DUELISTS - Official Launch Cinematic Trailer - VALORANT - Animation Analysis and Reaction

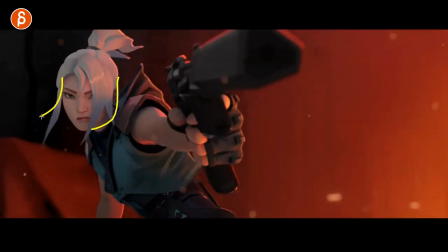[32:13]
so you can have quick harsh stops but when you have overlapping actions like this it will help you soften this but you can still see on
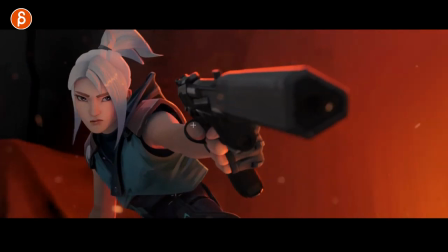[32:21]
what the gun is doing you still have a nice little moment relaxation like this is not harsh i mean like this is a stronger structure that can stop on a dime but this is looser right so if your body here and the arm and the gun if this stops it's still going
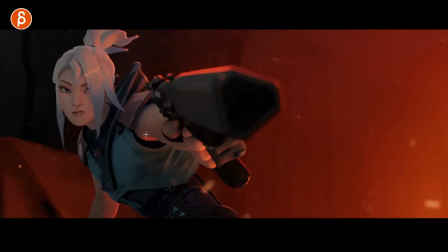[32:35]
to have a bit of a looser moment this is not as strong and you can see this here as the body stops this overlaps and you have that
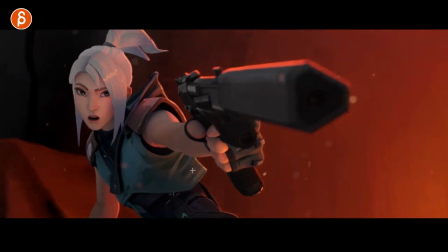[32:43]
slightly looser it's cool like
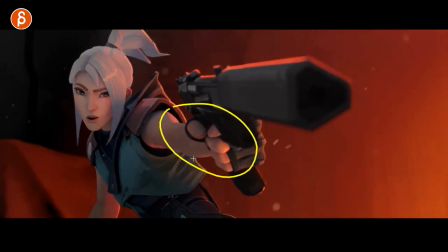[32:49]
that too you know you know it you know when I look at this actually changes that pose but technically that's your pose and that's a little different pose you might even know it's a little pose in a sub pose but even that that means that on that change the muscles will tighten there might be a little more of an intention intention tension
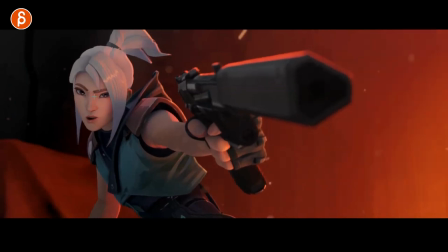[33:05]
in this you can see this how she squeezed a little bit more and then that it's just appropriate to make that little hand change there just
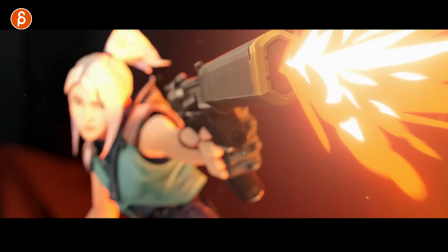[33:15]
a slight change of focus into that and
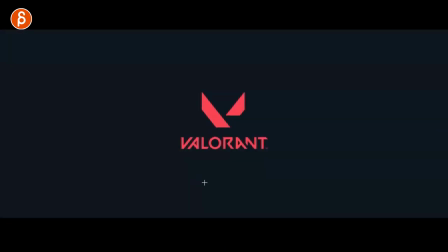[33:20]
then we got cool titles cool designs lauren there's your title here but we're not done yet because
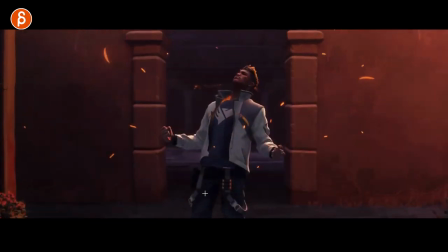[33:29]
you think he's dead this appears in response whoa that's cool come on come on come on I got to look at this frame by frame.
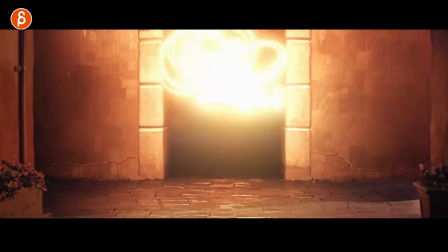[33:38]
Lens flare, depending on what kind of lens you have. Different type of flares. They're not round. That's cool.
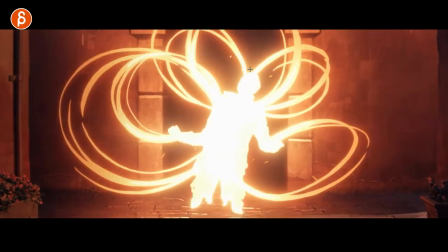[33:44]
That's cool, too, how the legs are not there just yet. Starts with this and then fades out.
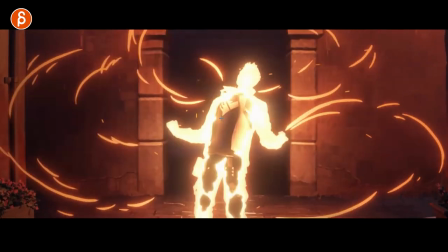[33:51]
Finishes there. And then, ooh, that's cool. Comes from the middle. Oh, it's come on again.
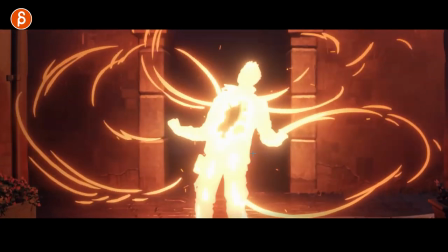[33:56]
I mean, you see this. I just want to go and animate this. I can't have stuff to do today.
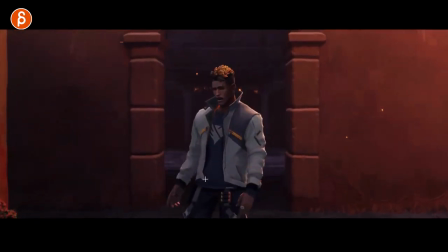[34:02]
But it's cool. nice too with the more relaxed poses as he's somewhat tired shoulders down that's also cool watch this in real time that just that little loose arm
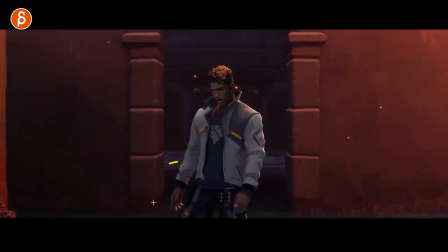[34:15]
then he goes back straight back in there a little bit tighter hands all right he wouldn't be that relaxed because now he's tightening up shoulders go up forward everything is a bit tighter so you see that in the hand pose as well good
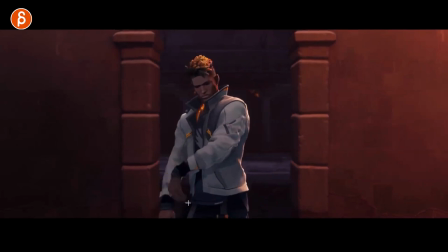[34:29]
contrast too in how he does this right in terms of that loose hand it's cool too that actually stays until here
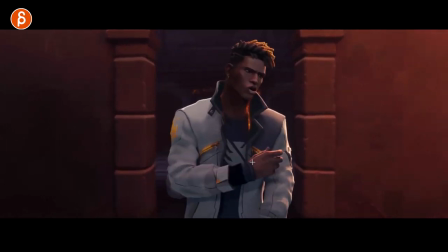[34:37]
then this hand different hand pose into this just a bit short coming again different hand pose into more of a kind of bottom ish of that finger swipe watch this
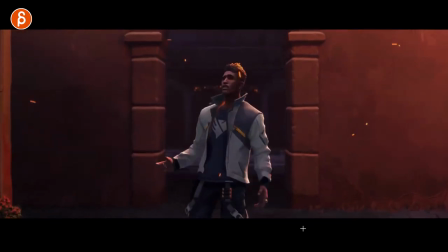[34:49]
again it's for contrast it's always different and and
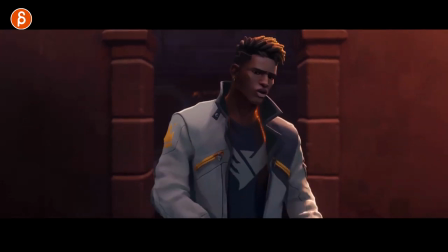[34:56]
then that that's cool yeah every move especially if you have a repetitive movements like this the wiping you have to think about
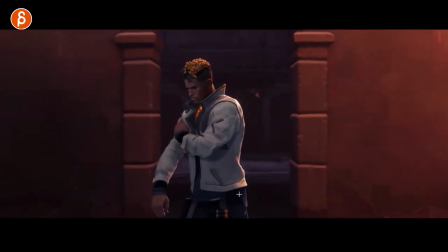[35:02]
well gotta make this different a little contrast there nice
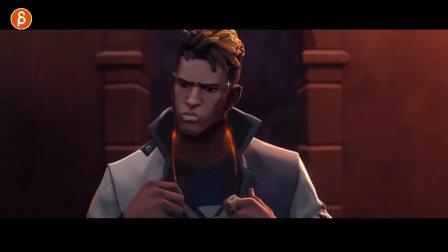[35:09]
little tilt in the head there but even this you can see how much
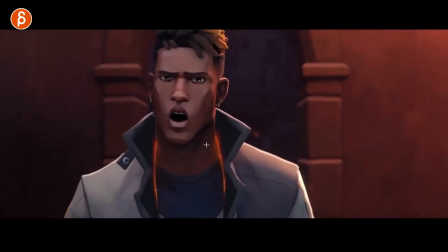[35:15]
this little stretchiness little squashiness little change in the face shapes the face structure just a bit nice to hear
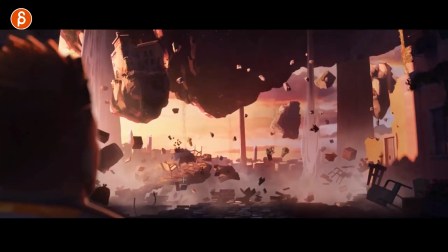[35:22]
how eyes go up and then the eyebrows finish that moment for the surprise nice very
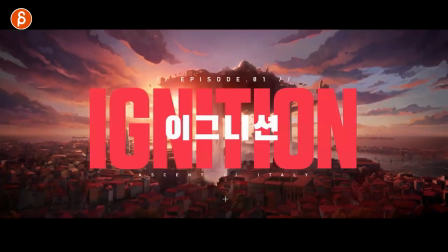[35:30]
cool and reveal oh come on so cool yeah it's really neat let's go back to the beginning here
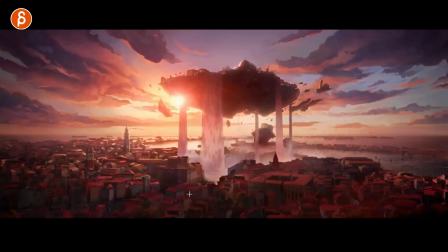[35:40]
slide change
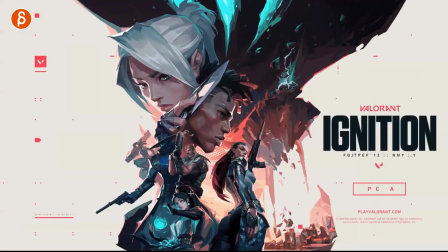[35:45]
there and then we're getting into the end frame so nice nice post there too